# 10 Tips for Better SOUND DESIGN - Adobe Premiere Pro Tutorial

One specific situation where it really helps to think about sound design before you actually get to the sound design is transitions you'd be surprised how often
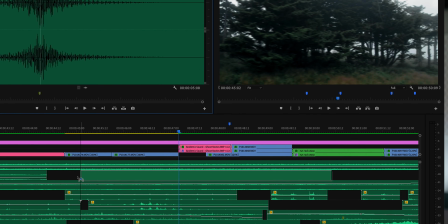[3:49]
the right sound is really the key to a smooth transition between two clips a lot of the time for me this means aligning like the climax or
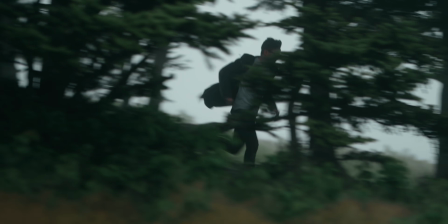[3:57]
the high point of a sound effect right where the cut is there's a quick sequence of a few shots in the intro to this video where i'm running through these trees on this hilltop and i've used this kind of branch rustling sound effect in the edit and aligned the loudest point of those
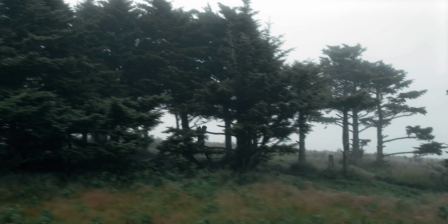[4:14]
sounds right on those quick cuts so it helps to kind of motivate and smooth out those transitions between those shots another way you can use sound design to smooth out the flow of your cuts is by using a j cut and this basically just means that you bring in the audio of a
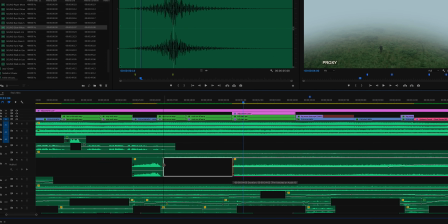[4:30]
shot before you see the visual to do this i just extend the audio out a bit to the left on the timeline and then gradually fade it in
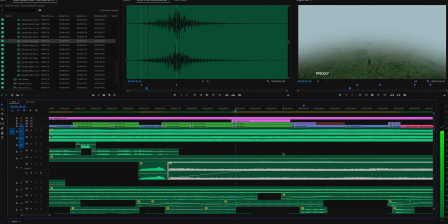[4:38]
and being able to hear the next shot before you see it like this really helps so much for making that cut feel motivated and flow
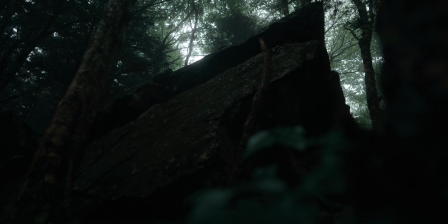[4:47]
smoothly so in the intro to this video there's a locational transition where we go
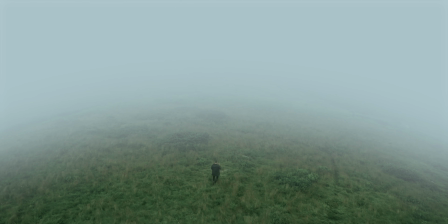[4:52]
from a forest to an exposed hilltop and i bring in
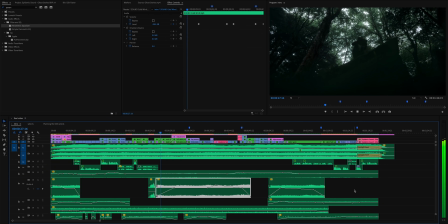[4:56]
the ambient wind noise from that hilltop while that forest is
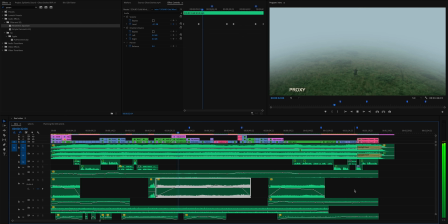[5:01]
still on screen so you can kind of feel it coming and it helps to make that cut between two different locations feel less jarring. And that's just one example.
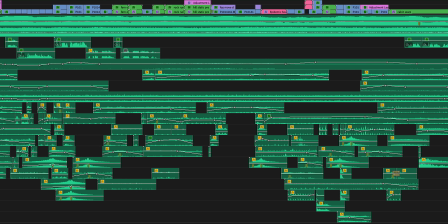[5:10]
If you look at the timeline of the intro of this video, you'll see that I'm using J cuts pretty much everywhere.
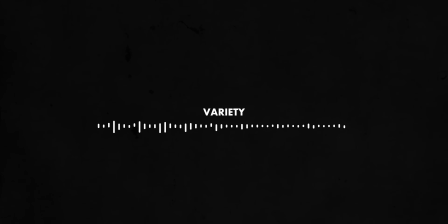[5:16]
Next up, let's talk a bit about variety, which basically just means making sure you're not using the exact same sound effect over and over again throughout an edit. This is another strong point for epidemic sound because you'll oftentimes find a bunch of different versions of the same sound effect when you're searching for something.
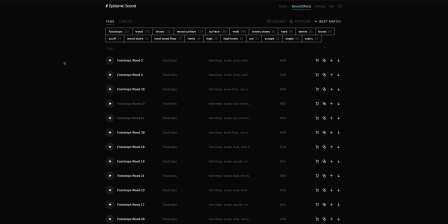[5:33]
So if I search up whoosh or like footsteps on grass, then we'll see dozens of different results and varieties of that sound. But this could also mean taking a sound effect you already have and have used multiple times on the timeline and making it sound a little different each time by maybe changing its speed, adding some filters. Actually, while we're on the topic, let's talk about some different ways to modify your sound effects and make them sound different. One of my favorites is parametric EQ. It's a fantastic tool for bringing back a lot of kind of fullness and depth in vocal audio. So this is what it sounds like without it. And you can hear that this microphone, especially considering that I'm just using like an on-camera mic right up here, is not going to be capturing the full range of audio. So that parametric EQ effect is great for bringing back that sound that your mic doesn't capture.
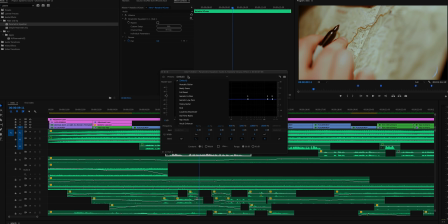[6:28]
Normally I'm just using this to make the voices sound a little more crisp and full, but in the intro to this video I actually used it to make the voices sound consistent.
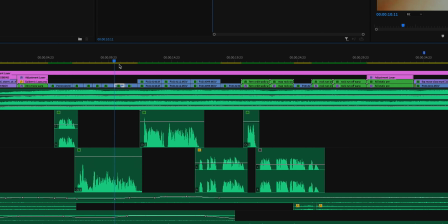[6:37]
So I had three different audio tracks from three different voice actors recorded completely separately and they needed to sound like an organic conversation,
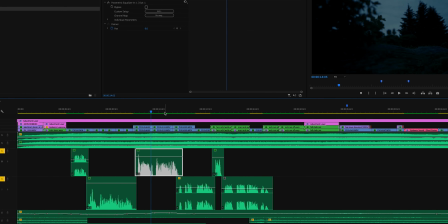[6:46]
so I used this effect to boost up the bass of one and bring down the higher frequencies of another and make them all sound more consistent. Another very versatile way to to modify your sound effects is just by changing their speed. And this can completely change a sound. In the intro to this video,
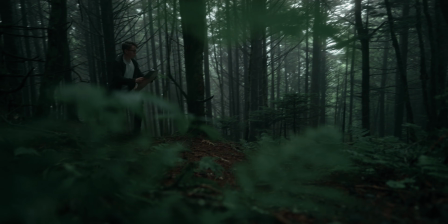[7:03]
there's a sequence where I use this ambient forest audio that just has like a bunch of birds and insects kind of buzzing around in the background. And I've slowed that down to about 50% speed. And that makes it sound much more kind of mysterious and unnatural. And again, that's just one example. I use this technique all of the time throughout all of my videos to make certain sounds come across more dreamy and atmospheric. And finally, a third way to modify your sound effects and another tool that I use to create a dreamy atmosphere in a lot of my work are the high pass and low pass filters. High pass will cut out the lower frequencies of your audio and just leave those higher pitches and low pass will do the opposite, cutting out the higher frequencies and just leaving the bass.